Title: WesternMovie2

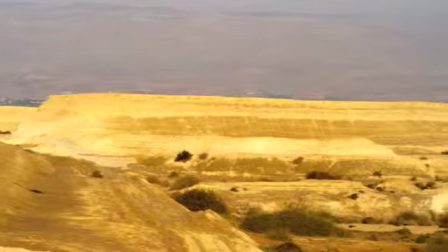3s
While there are many types of subgenres, the conventions for westerns as a whole are very similar.
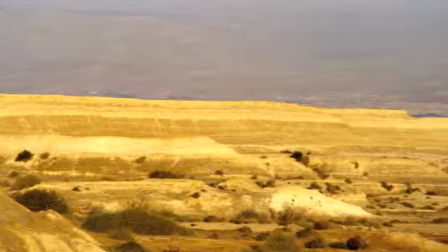9s
Westerns are usually filmed in desert-like plains, with the only civilization being small, underdeveloped towns.
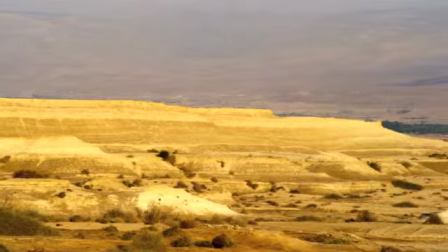14s
The classically iconic actors John Wayne and Clint Eastwood portray the common conflicts of good versus evil in the classical Western plots.
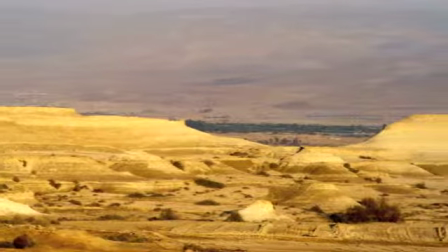22s
There are very specific stylistic components that set the Western genre apart from others, such as lighting, music, and camera techniques.
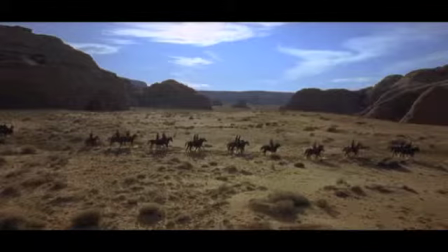29s
This classic long shot from the movie Cheyenne Autumn is an example of how Western movies use the long shot to capture the vast, expansive landscapes where the Western settings usually took place.
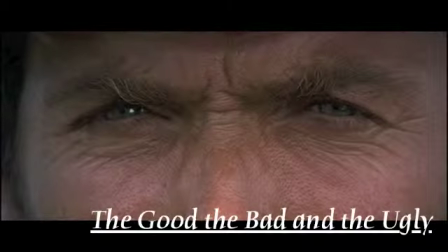43s
This extreme close-up shot of Clint Eastwood is a great example of the contrasting shots used in westerns.
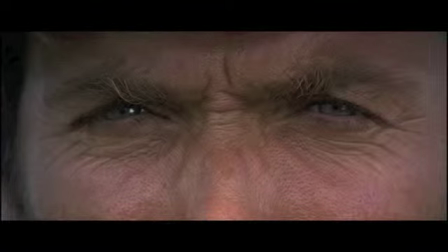48s
While the long shots are used to show large landscapes, this extreme close-up is used to display the tension and ferocity between the rugged hero and the evil villain.
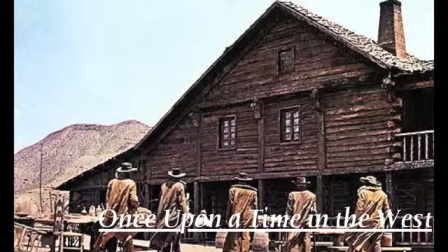56s
This still from the movie Once Upon a Time in the West shows a common theme that is found in many popular westerns.
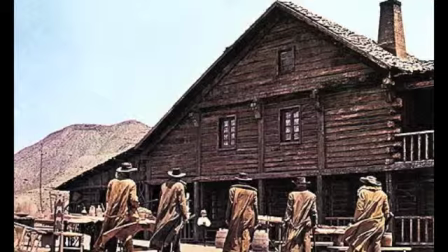62s
It shows a desert-like scene with bright high-key lighting and minimal shadows.
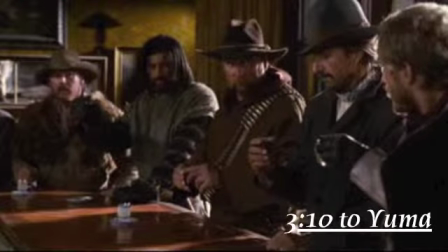67s
This still from 3:10 to Yuma represents the classic bar scene that is included in almost every classic western.
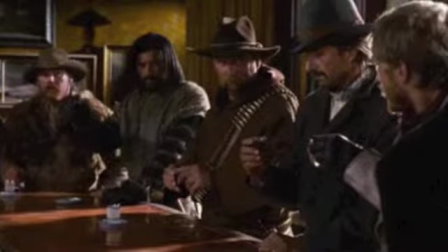74s
As in most western bar scenes, this still shows the use of low-key lighting.
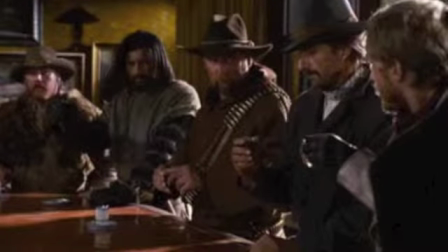78s
Low-key lighting typically uses a single light source to create shadows in a dark, dim environment, which expresses the dismal feel inside the bars.
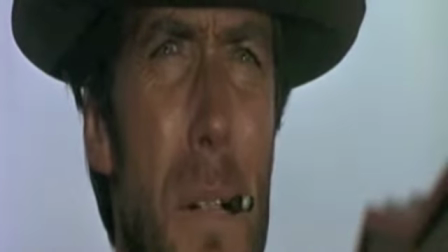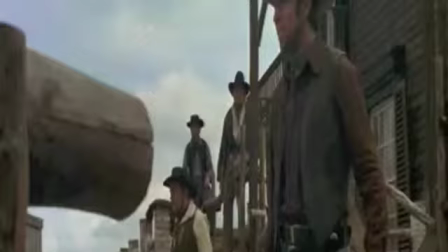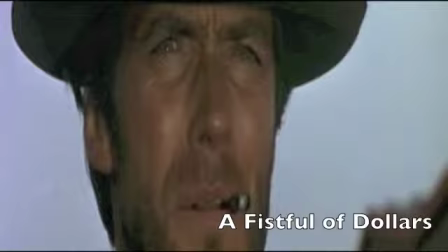100s
This clip from A Fistful of Dollars uses close-up shots of Clint Eastwood to convey the bold confidence his character has in his words. It also builds up tension before the final shootout scene.
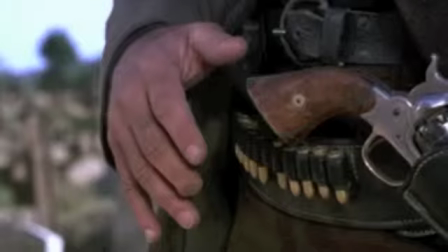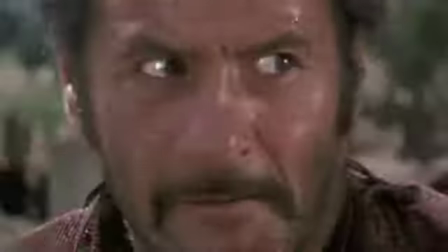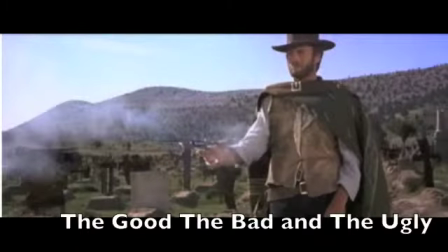118s
This is a scene from the movie The Good, the Bad, and the Ugly from 1966. It is an example of shot reverse shot and extreme close-ups. It does this by showing close-up shots of the character's eyes and going back and forth from each person. This type of scene builds the intensity for the fight that is about to happen.
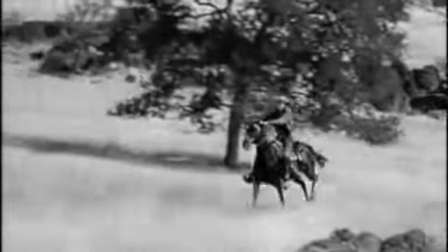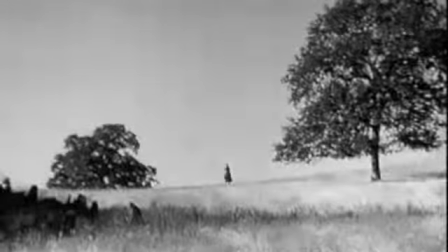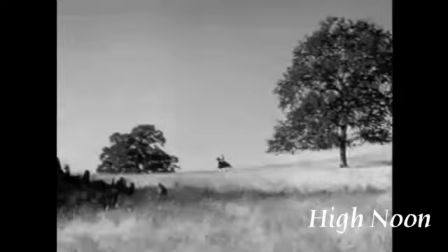147s
This clip from the movie High Noon shows both an establishing shot and black and white filming. This clip is a good example of the 180-degree roll and panning. The camera pans across the scenery and matches up with the horse as it passes the camera.
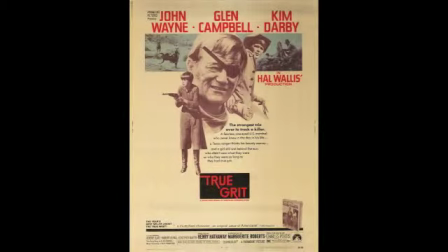161s
This is the movie poster from the original True Grit film. This movie was released in 1969 and featured famous iconic actors like John Wayne, Glenn Campbell, and Kim Darby. This quote by Ken Sands explains the social themes portrayed in the Western genre. In the era of classic Westerns, the theme of masculinity plays to the then male-dominant world.
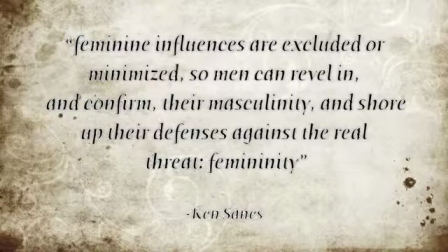185s
These extreme gender differences are seen throughout the classic Western film.